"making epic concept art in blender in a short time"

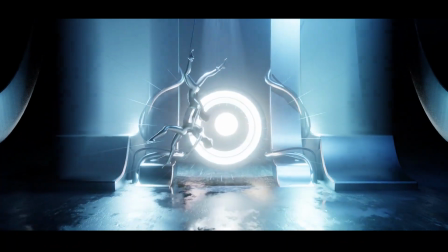0s
Hey guys, my name is Ismouse, and today we're going to be looking at how to create this epic scene in Blender under 10 minutes.
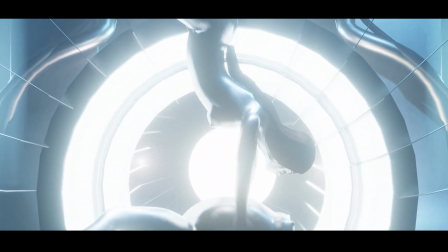7s
So let's get started. So I made the character with Make Human.
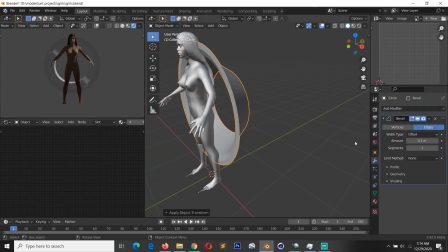10s
Since I didn't want to create the character myself from scratch, it would take a lot of time and I didn't want to spend that kind of time on a simple project like this.
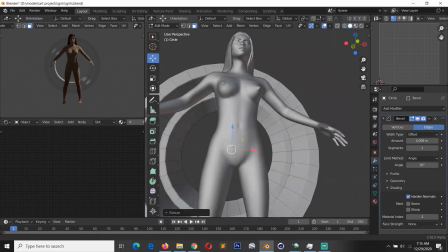18s
Also, you can get the project file on my Patreon page, patreon.com/topchannel101.
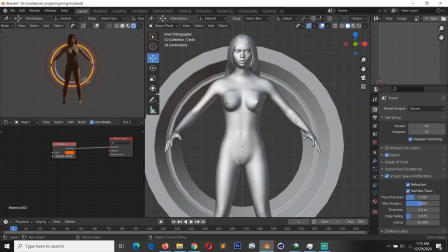26s
I was going for a more sci-fi scene, so that's why you see me creating this kind of ring to tie everything together into a sci-fi looking scene.
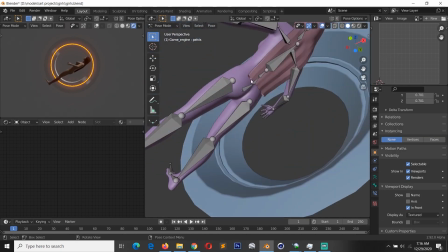33s
So then I posed the character in the pose I wanted. I also used some reference images from Google.
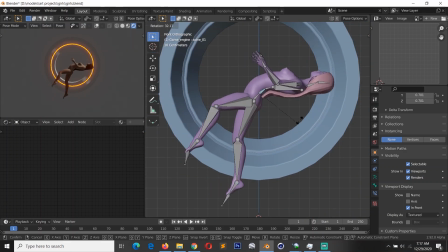39s
I didn't have them on screen here because my screen is too small to have everything on it.
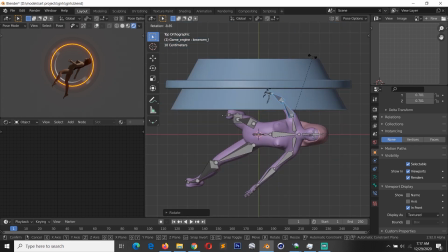44s
But I was using reference images of different models in different poses to pose the character here.
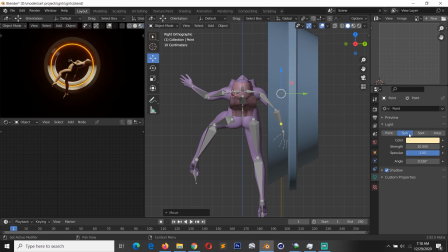52s
It would be very difficult to get a good pose just from your head without using any reference.
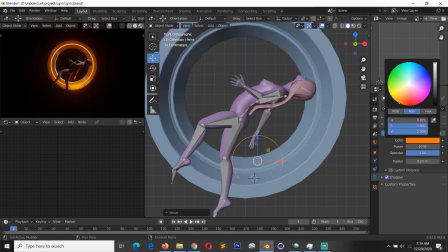58s
So I would recommend you do a quick Google search or go to Pinterest or Art Session to see different poses people are using.
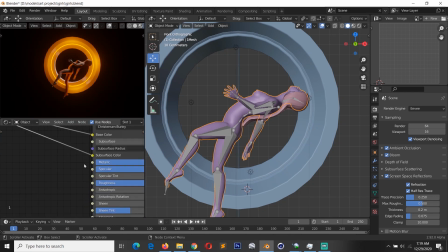66s
So if it does not use mesh lighting, so what I did to create emissive light from the meshes from that ring,
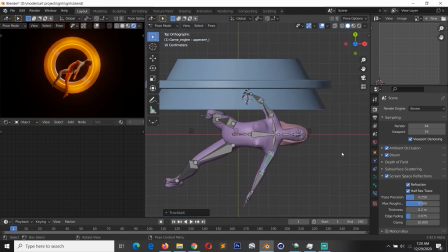73s
I added 4-point lights and gave them the same color of the emissive light I added to the ring,
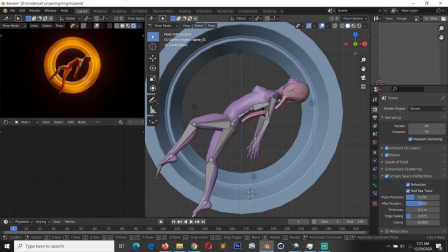79s
so that it creates the illusion that light is emitting from the meshes directly.
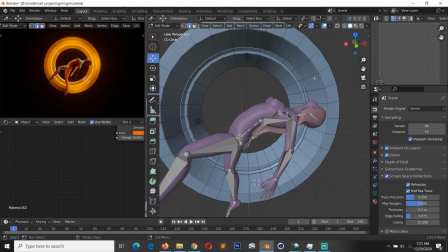84s
And I think it gave the character that nice rim light that made things, I think it tied the scene a bit nicer here.
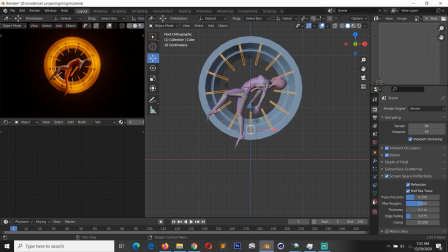92s
I also tried to experiment with different types of rings. You can see here I'm just using the spin tool to duplicate these shapes
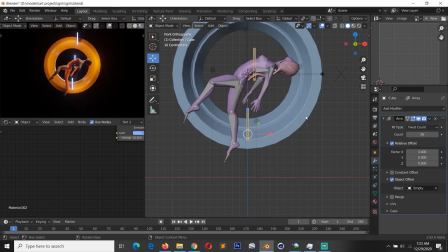102s
around the ring, but I ended up just using an array modifier because it gives you more control than using the spin modifier,
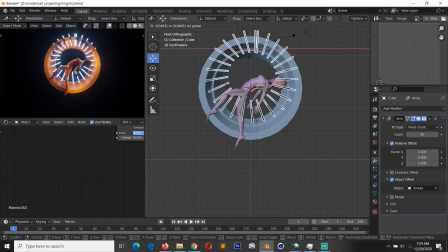110s
since you can't edit that. You can't easily edit
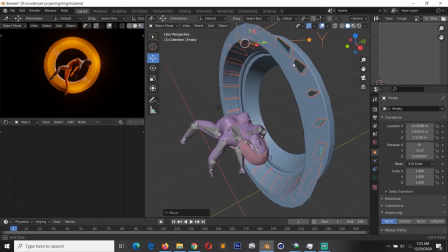118s
the ring itself if you just use the spin modifier, but the array will let you do that easily.
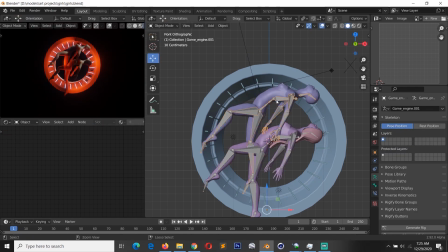128s
Here I'm just duplicating the character.
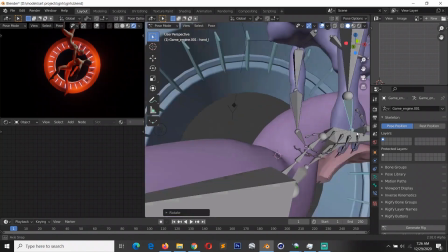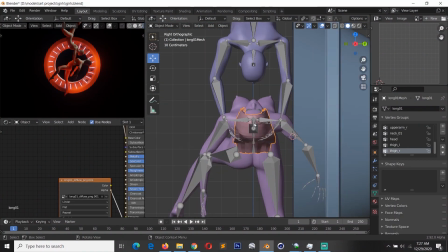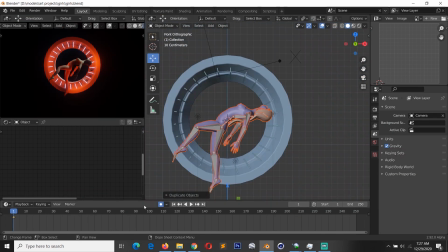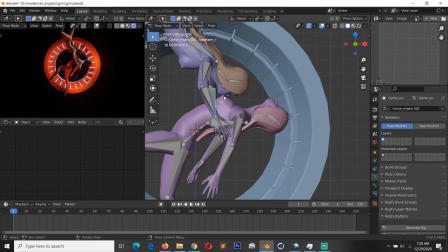151s
A quick tip: when you're trying to create an organic pose of a character,
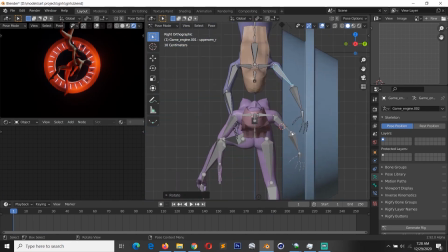156s
you can select multiple bones and change the pivot point to NVIDIA Origins,
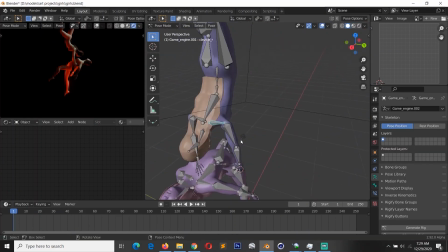161s
and when you rotate those bones, they will give you a more organic look than just rotating each bone individually.
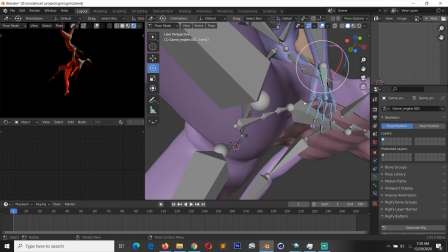168s
And this is where Eevee is more powerful than Cycles. The ability to preview the final scene as you're working on it.
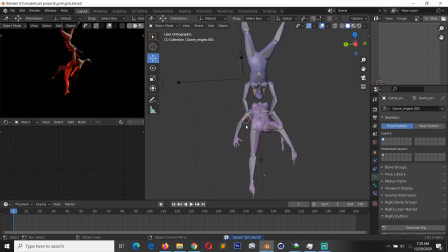175s
I can see how I'm posing while I see how the final pose is going to affect the overall look of the render.
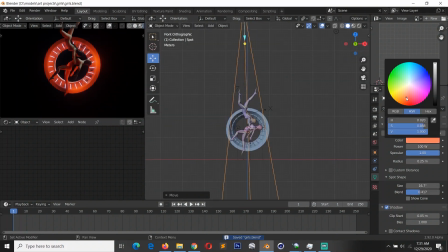182s
So I also wanted to have a beam in my scene, so I added a spotlight and a volumetric object,
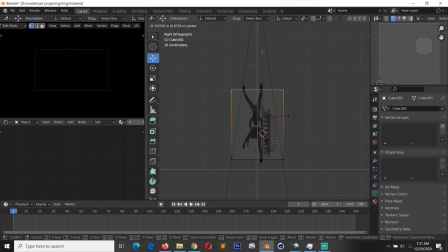187s
and made sure that the density of the volume was very low,
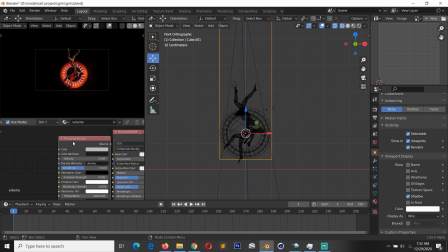191s
so that the spotlight beam is more powerful than the environment fog.
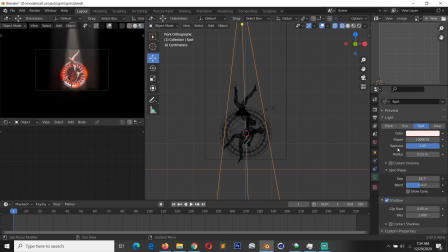197s
To do that, I increased the power of the volume, the power of
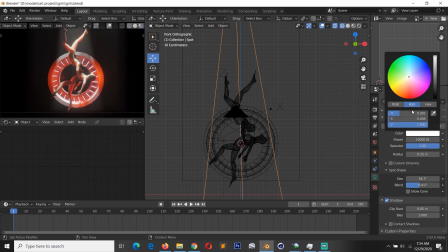201s
the beam from the spotlight by 10,000, so that it stands out more than the environment fog.
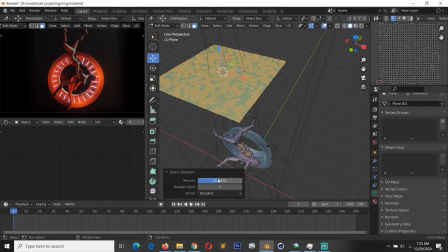208s
I also wanted the beam to have some shadows in it, so I added this plane and deleted parts of it so that they can cast
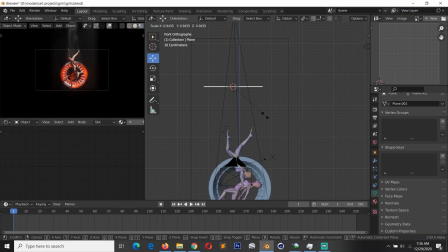214s
shadows between the volumetric fog or between the light beam,
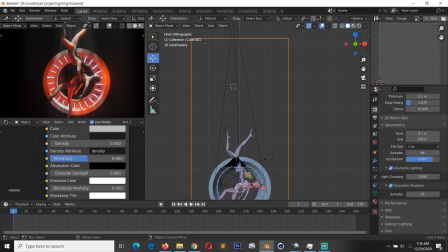219s
so that it breaks it up a bit.
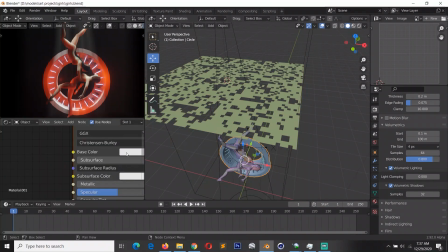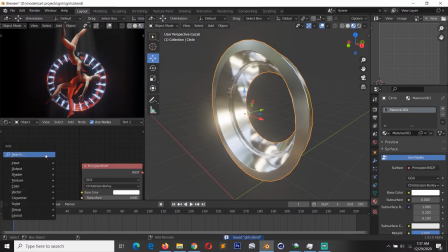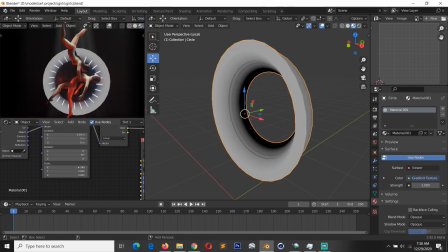235s
Yeah, most of this is just a lot of experimenting and see what works and what doesn't.
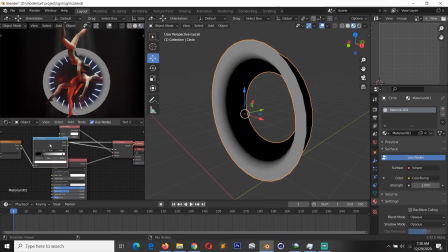240s
So I'm just going to let this play for you so that you can see the different processes I took to get to the final scene.